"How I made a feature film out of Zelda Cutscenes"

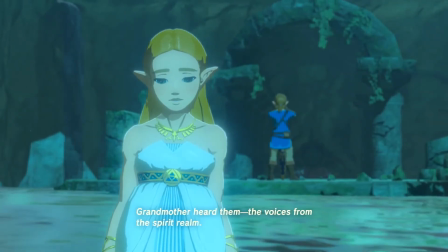(16:16) And yet, Grandmother heard them. The voices from the spirit realm.
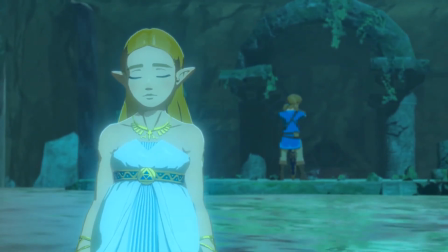(16:23) And Mother said her own power would develop within me. But I don't hear or feel anything.
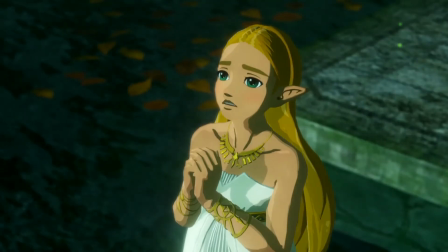(16:33) All of the research into the relics, if I cannot awaken to my power, will have been in vain.
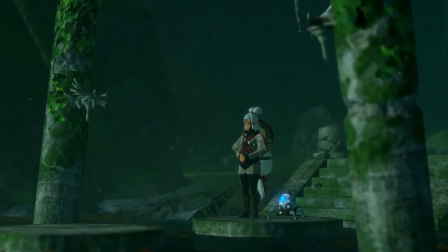(16:41) Everyone else is carrying out their duties with such grace.
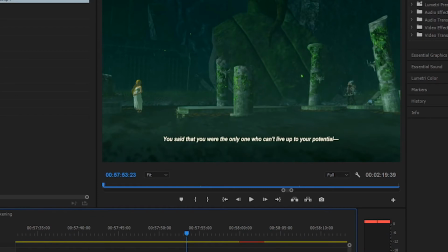(16:46)
And she gets this pep talk, a weird pep talk from Impa in the original cutscene.
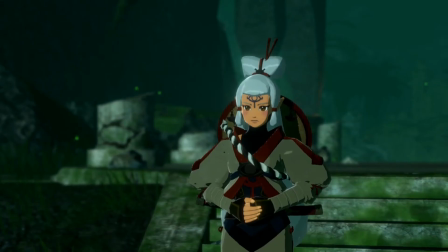(16:51)
It's really weird.
Princess Zelda.
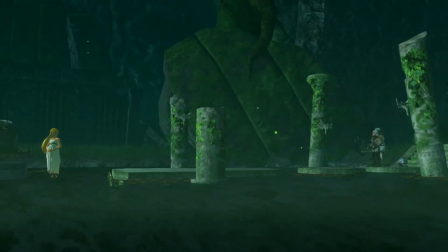(16:59) Why not? Let's go take a break somewhere. I've gotten really...
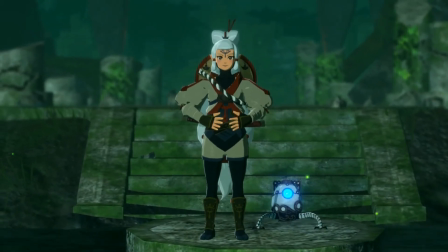(17:06) suddenly I'm really hungry.
And then there's a fight scene, and then she has a good scene. I've managed to splice them together and make the pep talk a little bit more cohesive.
Princess Zelda.
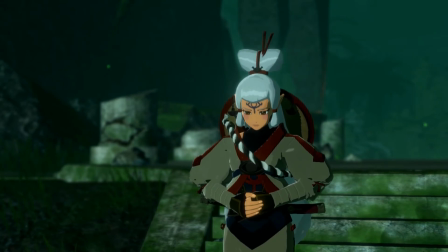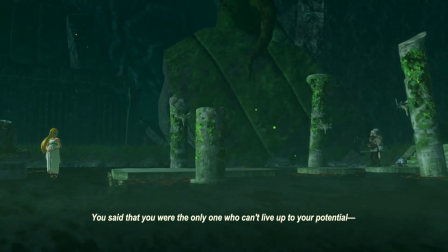(17:23) You said that you are the only one who can't live up to your potential. But that's completely untrue.
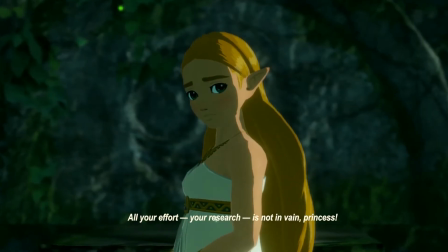(17:30) All of your effort, your research, is not in vain, Princess.
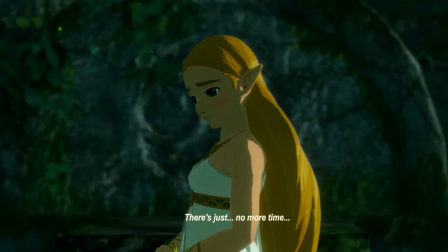(17:38) There's just no more time.
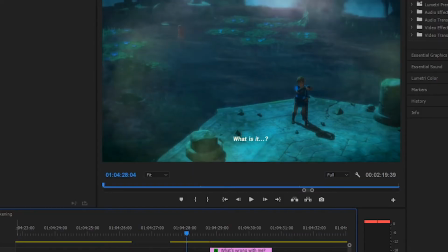(17:42)
With all the memories, they have a tendency to have this weird filter come over them really quickly. See this weird filter that pops up, it's Link's retina or memory returning. And Zelda saying, what's wrong with me?
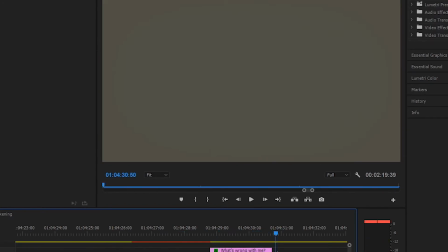(17:58)
You know, it was a really powerfully delivered line, and it's ruined by this filter.
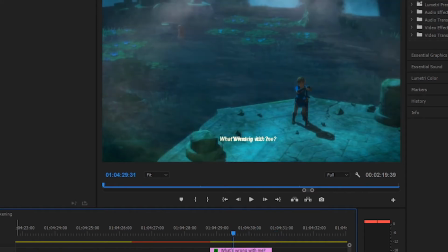(18:05)
So what I've done is I've gone in-game, filmed myself at the
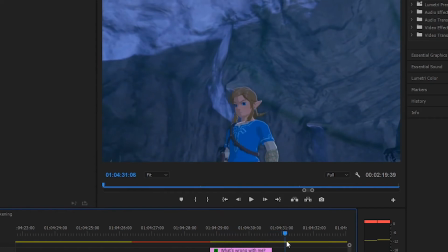(18:11)
Fountain of Power, and had Link turn around and look at an item I dropped in the fountain so that it looks like he's looking at Zelda, because he turns around in that scene as well. It's really nice, but I didn't like that filter that they put on, and I can't remove it, so I've done that.
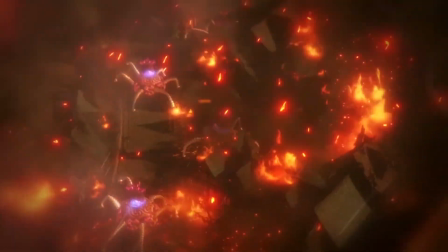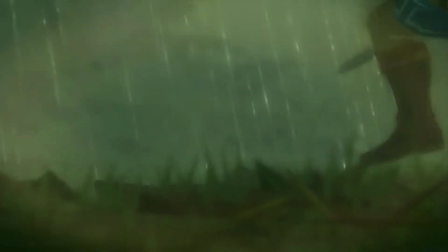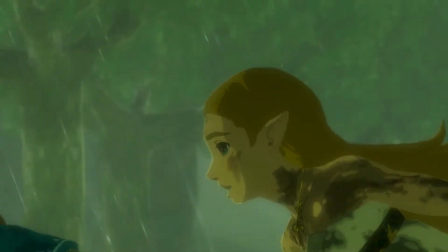And then this beautiful scene here. So this one took a lot of music mixing because what I wanted was to expand out those moments of Zelda being upset.
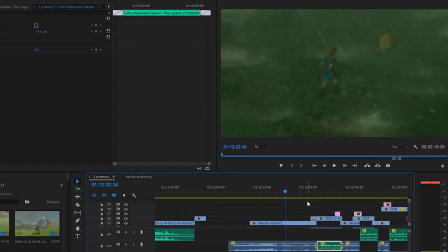(18:50)
So I found the soundtrack for the memory, and you can see what I've done here is the correct pauses.
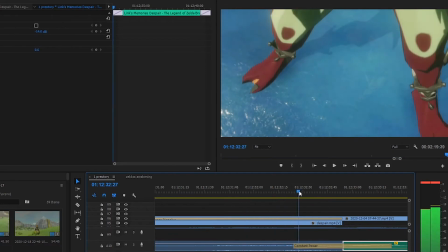(18:56)
I've had a constant power filter, which just keeps that audio tracking along. So if you play it, you actually will hear the song bleed back into the same sort of chorus again.
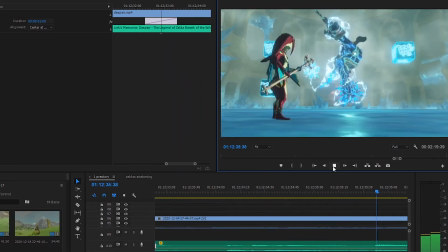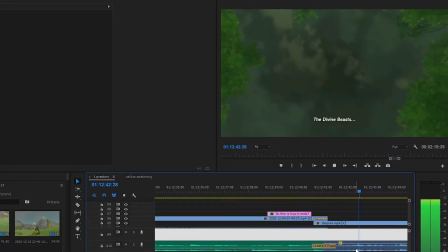(19:13)
And then we bleed back into the scene where Zelda's talking.
Divine beasts, the guardians, they've all turned against us.
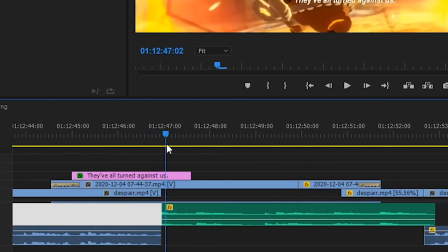(19:21)
This one I didn't do a blend because I managed to time it perfectly, and because there's sound in the background, you don't really notice it jumping from one track to another.
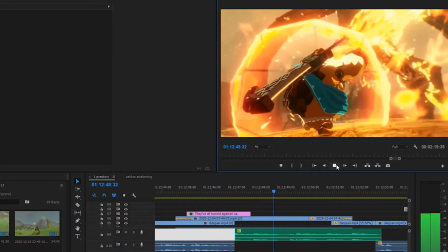(19:30) Turned against us.
So there's a lot going on in that scene to get that working.
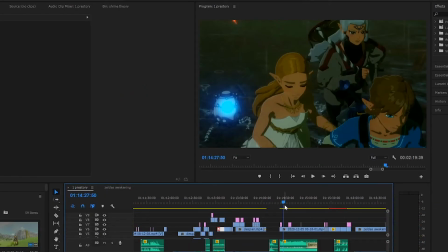(19:36)
And then here in Fort Hatino, there's a little bit of discrepancy with Zelda being muddy and not muddy.
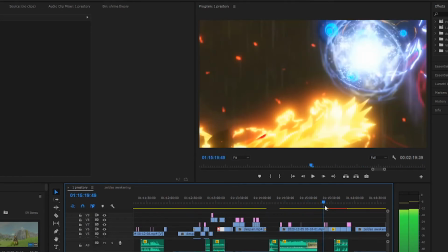(19:41)
But I was able to splice together these scenes of this battle starting, Link's sacrifice.
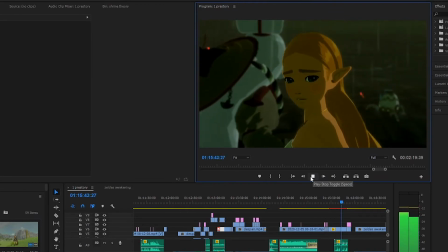(19:47)
It's a little bit more meaningful when you can see that he's fighting these giant blights, all four at once, rather than just the Guardian.
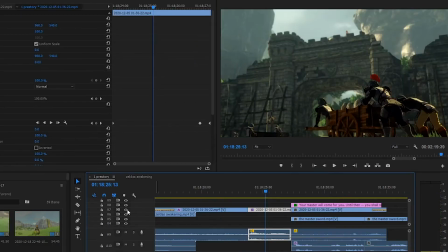(19:56)
But if you played the game, the Guardian's completely reasonable. If I just cut this out, you can see there's Link. What I've done is the scene in the background I've made bigger so that the portion of the sky is nice and big.
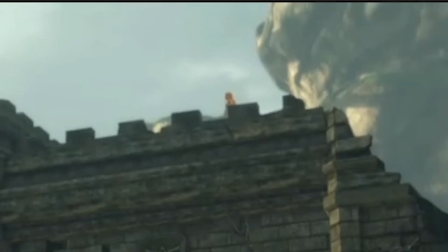(20:10)
And then I think with this one I just put in a crop. And I cropped him out. Where's the crop? Mask path. Yeah, I cropped out where Link's standing so you can't see him.